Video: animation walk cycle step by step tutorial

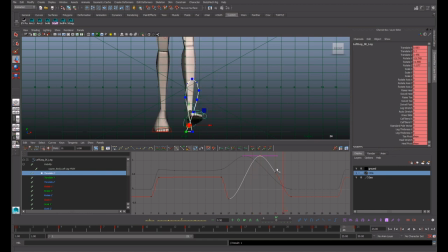[82:28]
So that it's a nice loop in, right? And then we can also dial this down so it doesn't swing out so hard. That will cushion this even more.
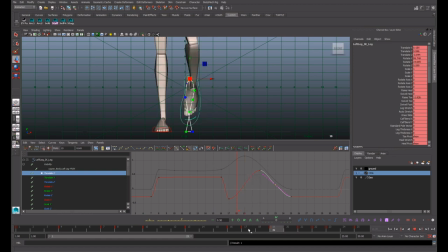[82:44]
And of course our rotates are very dependent on that, so we have to adjust them. Maybe it's not so quite so much of a rotate out that way.
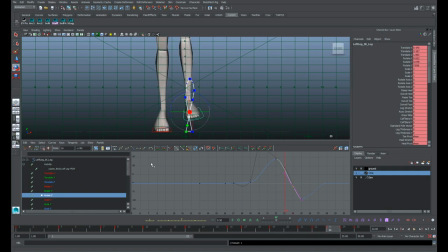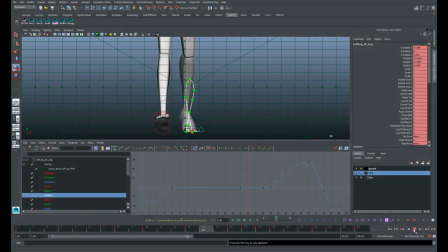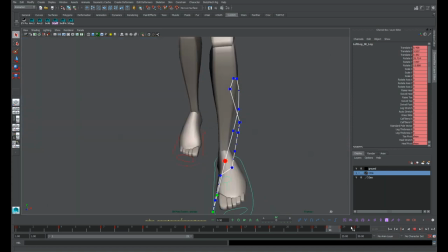[83:21]
So the other thing we can do to ease, it's a bit awkward how the foot is rotating into this position now. Since we have the foot out that far, we should
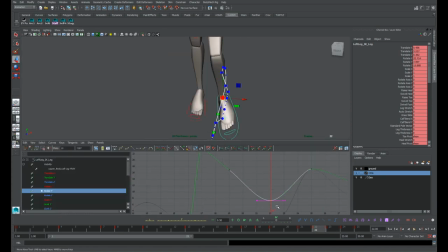[83:33]
not have this rotate really dipping down here, but it needs to be higher so it eases more into that position, right? We can make that smoother. On both sides.
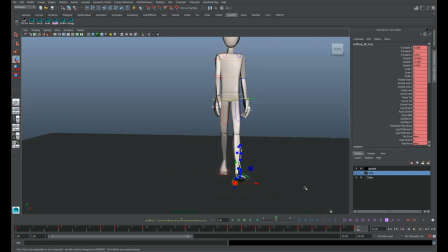[83:55]
The foot really comes out and into it, and then we get a much smoother step.
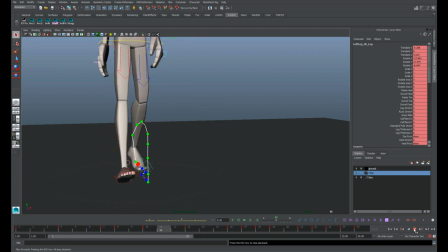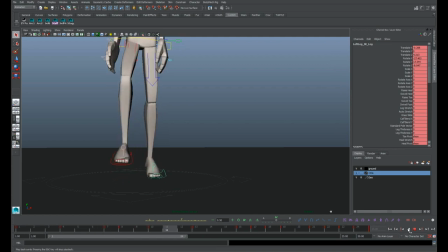[84:10]
So pretty smooth. Not perfect, but good enough. Good enough to learn a lot from this walk.
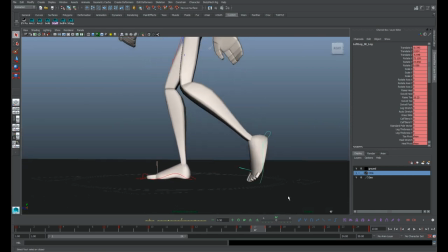[84:19]
The other thing we can do here is add some flexibility to the foot is give it a bit of toe drag.
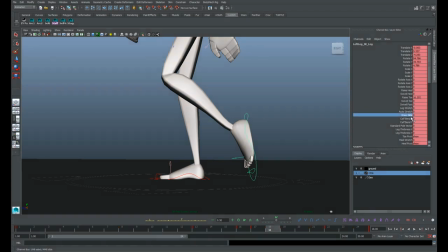[84:28]
So if we go to the raised toe,
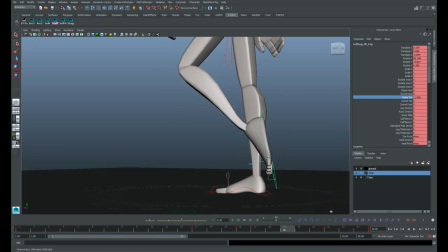[84:34]
and here when it's in the passing position, we can drag it back like where it came from.
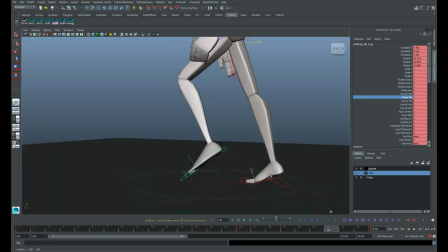[84:41]
And then here in the up position, it's dragging even more.
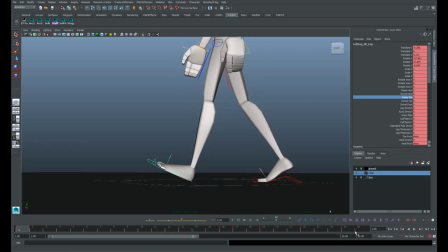[84:49]
So that when we get to the contact frame, the toes are up. The foot is flicking forward with the move, right? So the toes will flick through. And then by the down pose,
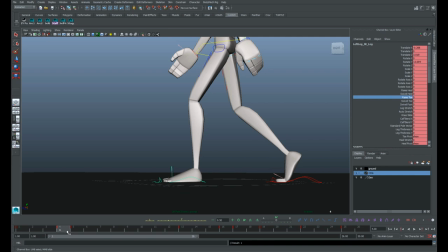[85:05]
we're going to have a one frame change here to give it some snap. So we key on frame 4 and frame 5, and then on frame 4, we're going to kick the toes way up. And if we copy this over,
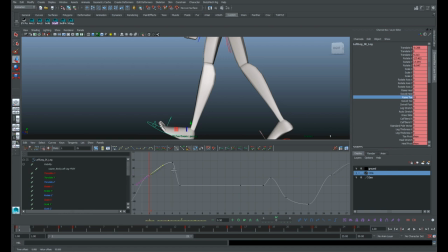[85:23]
one thing we could do, you got to smooth that curve off the graph editor hookup, is delay this an extra frame. Because the toe arrives first, it's nice to have this swing through where the toes haven't quite caught up yet on the contact frame.
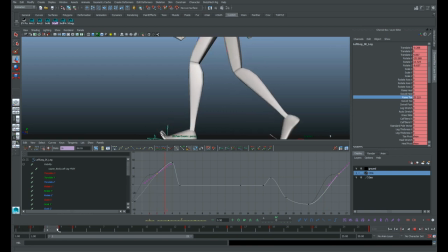[85:42]
And then as it comes down, it picks up speed in toe, right?
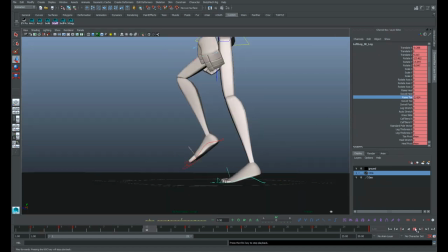[85:48]
So we delay that a bit, right? Some nice flexibility in there and overlap.
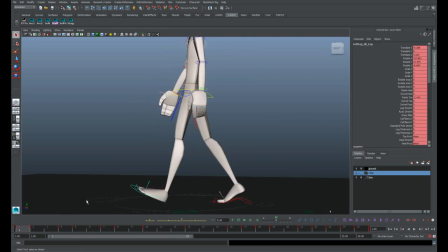[85:57]
At this point, we're like at 98% done, and we just got to get in there and work on some knee popping. So this is what typically inspires rage, animation-wise, in walks.
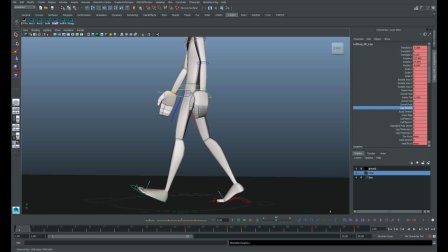[86:12]
This is the bane of most animators' existence, where they go into a spiral of doom trying to get knee pops to be the knees to be smooth and to not to pop.